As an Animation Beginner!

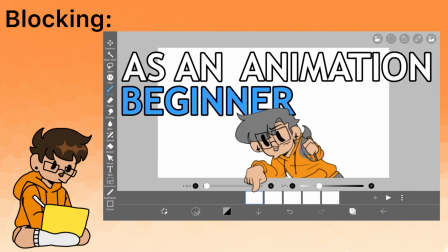Having where the leg ends in the major frames really helped though with figuring out how the leg will turn the body. It was also important to keep in mind how a character will turn.
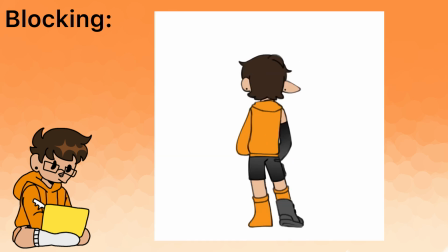What I mean by this is that I knew my human Sona would be smoother with it because as a child I was in dance and was actually pretty good at it,
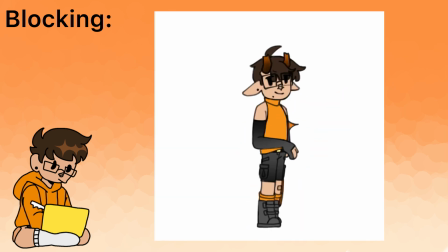while the dragon version of my Sona wouldn't really care about being smooth or perfect,
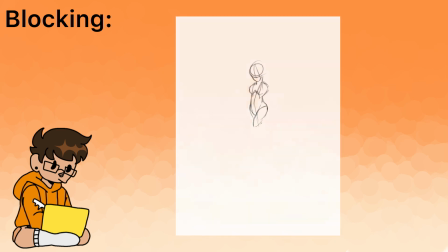but rather what feels fun. If you were animating a ballerina, for example, they turn their head at the start of a spin,
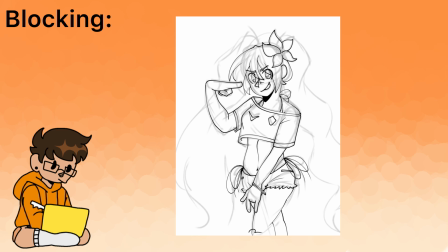so it could really help to add another key frame where they are just turning their head.
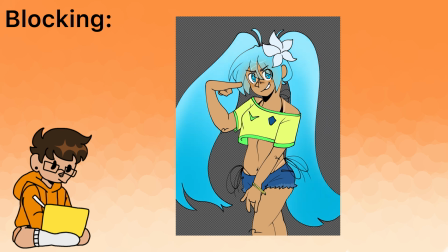It is more work, but really helps add personality into whatever you are animating.
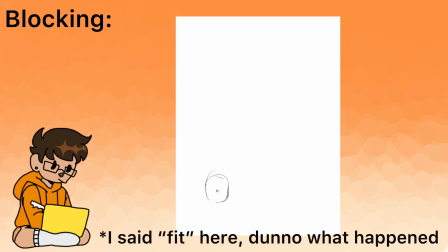Some of you will know this is called character acting, taking an action and making it fit the character that you want it to.
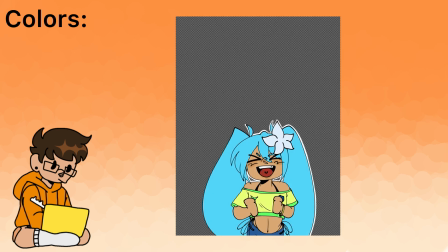The last thing I'm going to talk about is actually color. If you want to animate without any color, then once again, go ahead. But for those that do, then this is for you. Clipping masks.
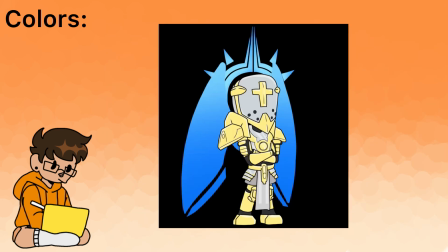Clipping masks will save your life, I swear. In the short animation of Gabriel from Ultrakill, I drew him doing just a little flap of his wings. The secret to this animation is that the wings were not colored individually.
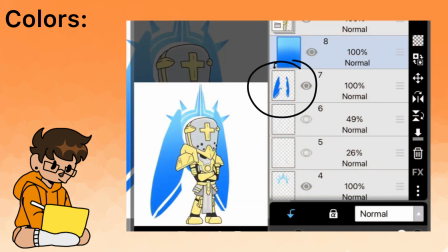What I mean is that I drew out the wings as a blob of color, added a new layer, and shaded the whole canvas with the colors I wanted, then turned on the clipping mask. That is how I made the wings look so clean and yummy. Almost as yummy as Gabriel in the game. Just that one little step saved me hours of headaches when trying to get the gradient on his wings to look nice.
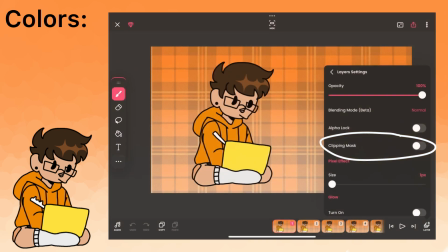This feature is even on Flip-a-Clip. Another way it is also useful is that you can use it to color whole characters without needing to worry about colors so early on.
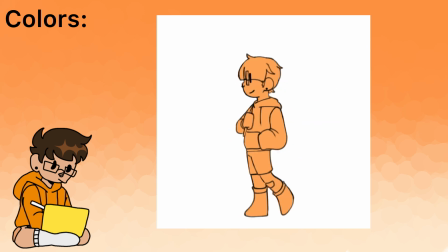If we go back to my little Sona doing a spin, you can see that I colored him fully with one solid color. The reason I did that was to really know his shape and see if everything flowed nicely.
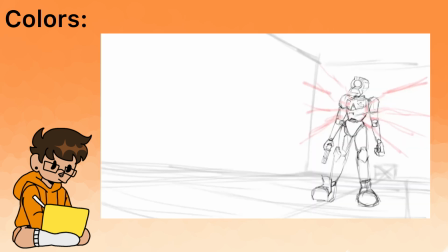This is especially helpful when you are drawing more than one character in a scene.
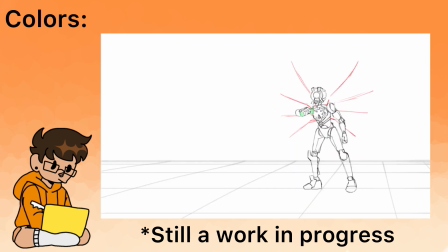Like with Gabriel and V1 in this fight animation of mine,
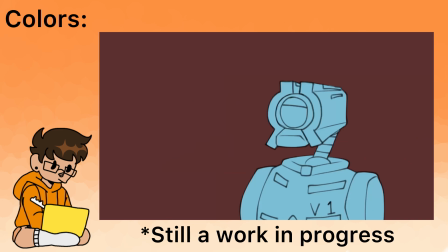I put them as solid colors to help them stand out on the page, and if I have time, I'll use the clipping mask to color them.
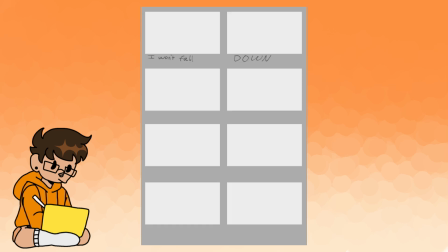That's all I'll share for now about what I've learned while trying to animate. I really hope this helps someone, and if you have any animation tips, please post them in the comments section. I would love to hear some feedback. My next video is actually going to be about analyzing a video game campaign,
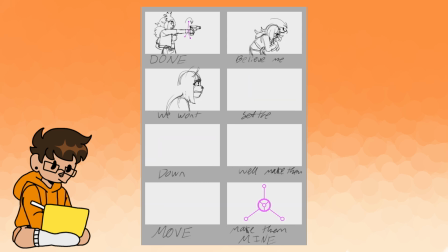so if you're a fan of Call of Duty Modern Warfare 2 2002 and Modern Warfare 3 2023, then subscribe. But if you just want to see more art-related topics, then please also subscribe for when I make my next art topic-related video. Thank you and have a good day, night, or evening. Bye!